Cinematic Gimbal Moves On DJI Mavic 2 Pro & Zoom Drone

What's going on guys, Josh here from Momentum Productions and I'm here with the Mavic 2 Pro drone. It's actually off to my side, ready to take off. And I'm gonna be showing you some useful gimbal techniques and flying techniques in order for you to get the smoothest footage possible. Let's get this thing up in the air and I'll show you how it's done.
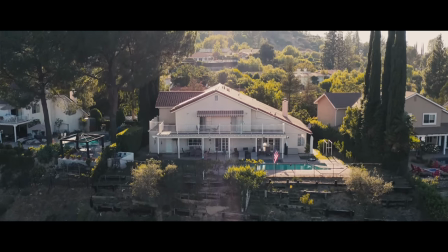[0:16]
So some of the questions I get asked in my past tutorials on drones is, how do I get smooth tilt up and tilt down shots along with pans? One of the best ways to do that is actually to go into the DJI Go app,
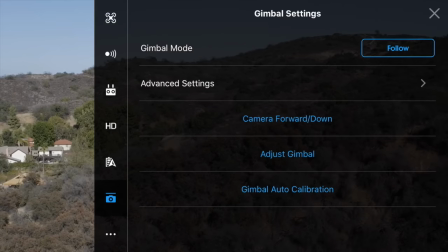[0:28]
go to the options go down to gimbal go to advanced settings and
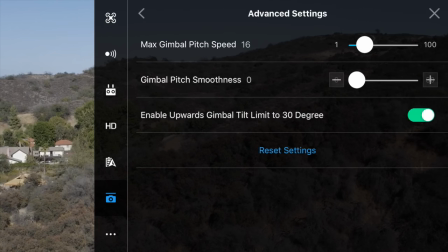[0:37]
adjust the gimbal pitch smoothness so instead of having abrupt tilt downs and tilt
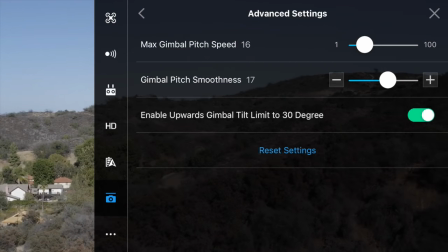[0:43]
ups by adding the smoothness we actually get much smoother stops
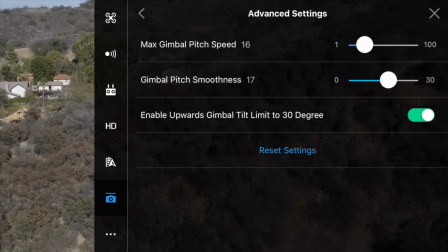[0:48]
at the end of each tilt that way when you let go of the dial you're not actually coming to a hard stop you're slowly coming to that stop so it's more like a dampening effect. Also, the way you control the dial is very important.
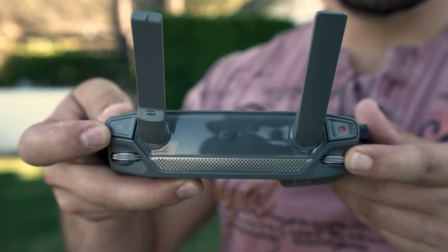[1:03]
I put a little bit of pressure on the dial and I use the grooves on the dial to help out with my grip and I slowly ease into the shot. I don't start with a fast tilt. If I want to go fast, I slowly ease into it.
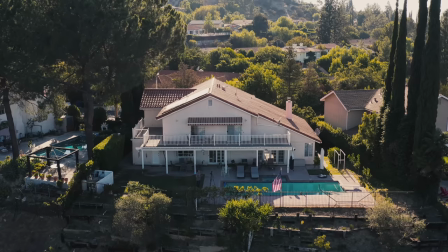[1:16]
So for example, here I am looking directly at the house. The type of shot that I want to achieve is to lower the drone and to actually tilt up the camera. That way it's gonna give us some of that parallax movement or parallax effect. So let's give it a shot.
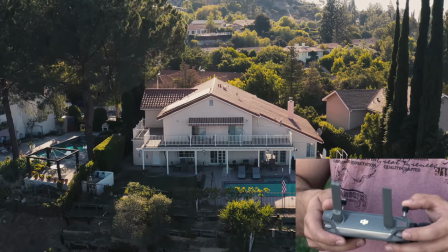[1:32]
So I'm gonna start making the Mavic go down slowly in altitude by pressing down on the left joystick.
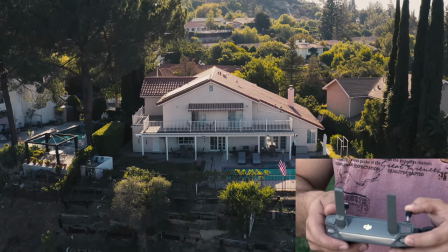[1:39]
And as I do that, I'm gonna ease in on my tilt.
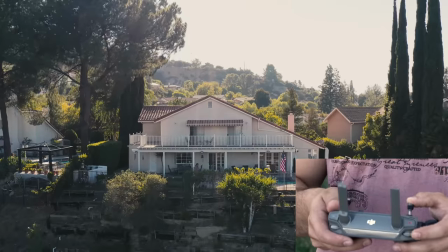[1:47]
There we go. I actually did kind of a rough ease in. I can do a better job. So let me stop right here and go up and use that similar effect.
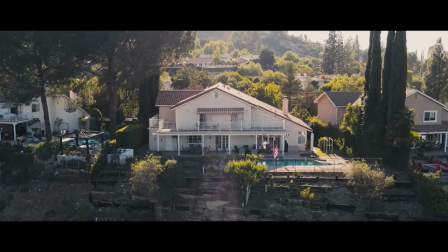[1:58]
So I'm going to slowly go up in altitude and ease into my tilt very slowly.
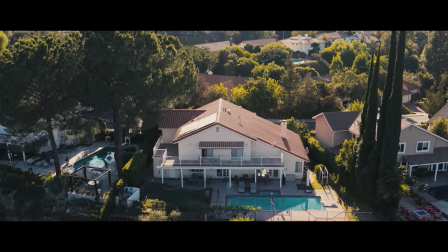[2:07]
And there we go. We get a nice tilt there with the Mavic drone camera.
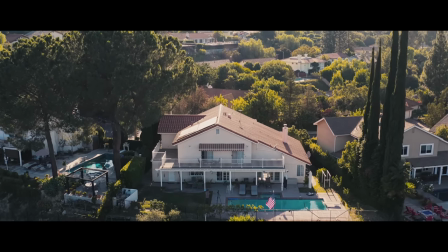[2:14]
Very nice, soft, subtle tilt.
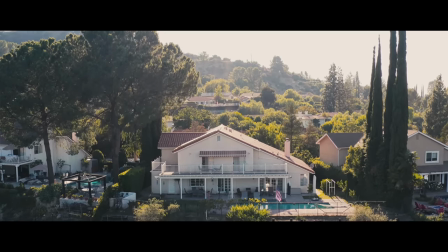[2:19]
Now this comes down to a lot of patience and a lot of practice. So so you have to keep up with it. When I was trying to master drone cinematography, I practiced for two to three hours every day with my Inspire One. So that's how I was able to get accurate and smooth shots with my drone's gimbal.
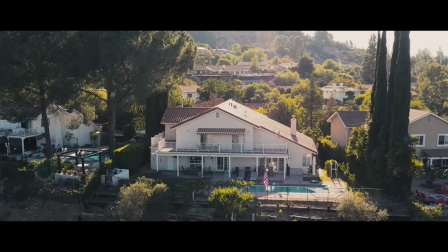[2:36]
So for this next shot, we're gonna move the drone to the left, and as it moves to the left,
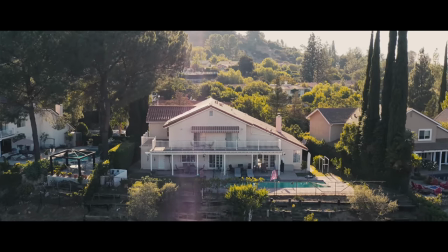[2:41]
we are going to be panning at the same time to create another parallax effect. So as the drone moves sideways, the drone will also pan.
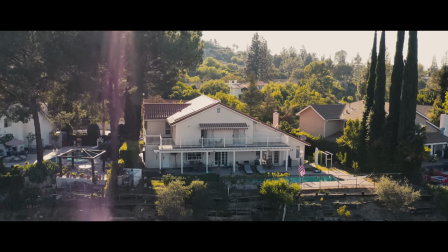[2:49]
We're gonna slowly ease into these shots. so slowly go into the right joystick to the left and slowly start panning just like that and
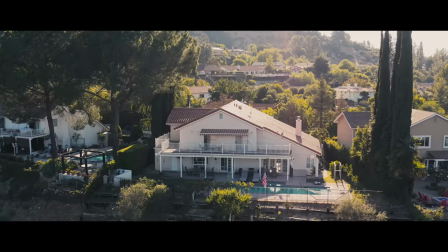[2:59]
we get a beautiful parallax shot and this is specifically important for those
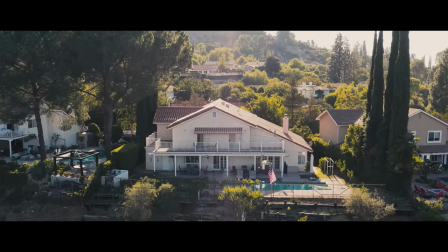[3:04]
real estate videos that some of you do let's try it in the other direction slowly ease
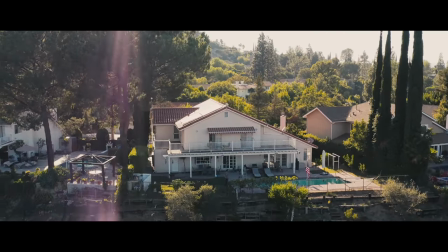[3:10]
in and slowly start panning
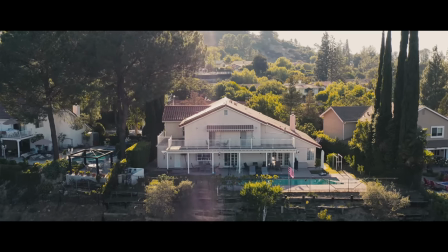[3:16]
that's it now some of you want to stick to automated features or automated flight modes i don't recommend them because
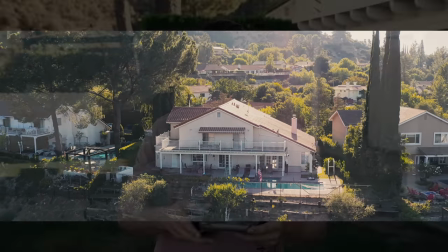[3:24]
they're not as accurate as what you can do i do recommend turning on your grid lines because that's definitely going to help you out
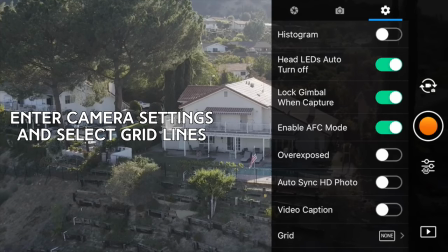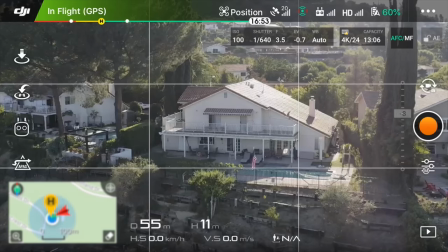[3:41]
so for this type of shot we want to aim for the house to be in the center of the shot since it is the main subject
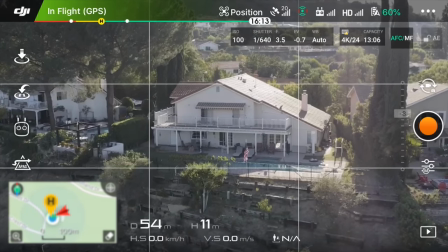[3:47]
this is real estate this is not like a film shoot or anything like that where we use the rule of thirds and place our subjects to the left or right part of the screen. The house is big. It's the main subject of your shot, so it should remain in the center.
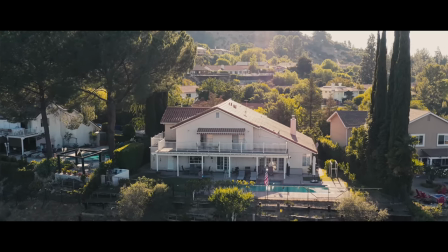[4:00]
All right, so slowly ease in to the slide, and feel free to speed up the shot.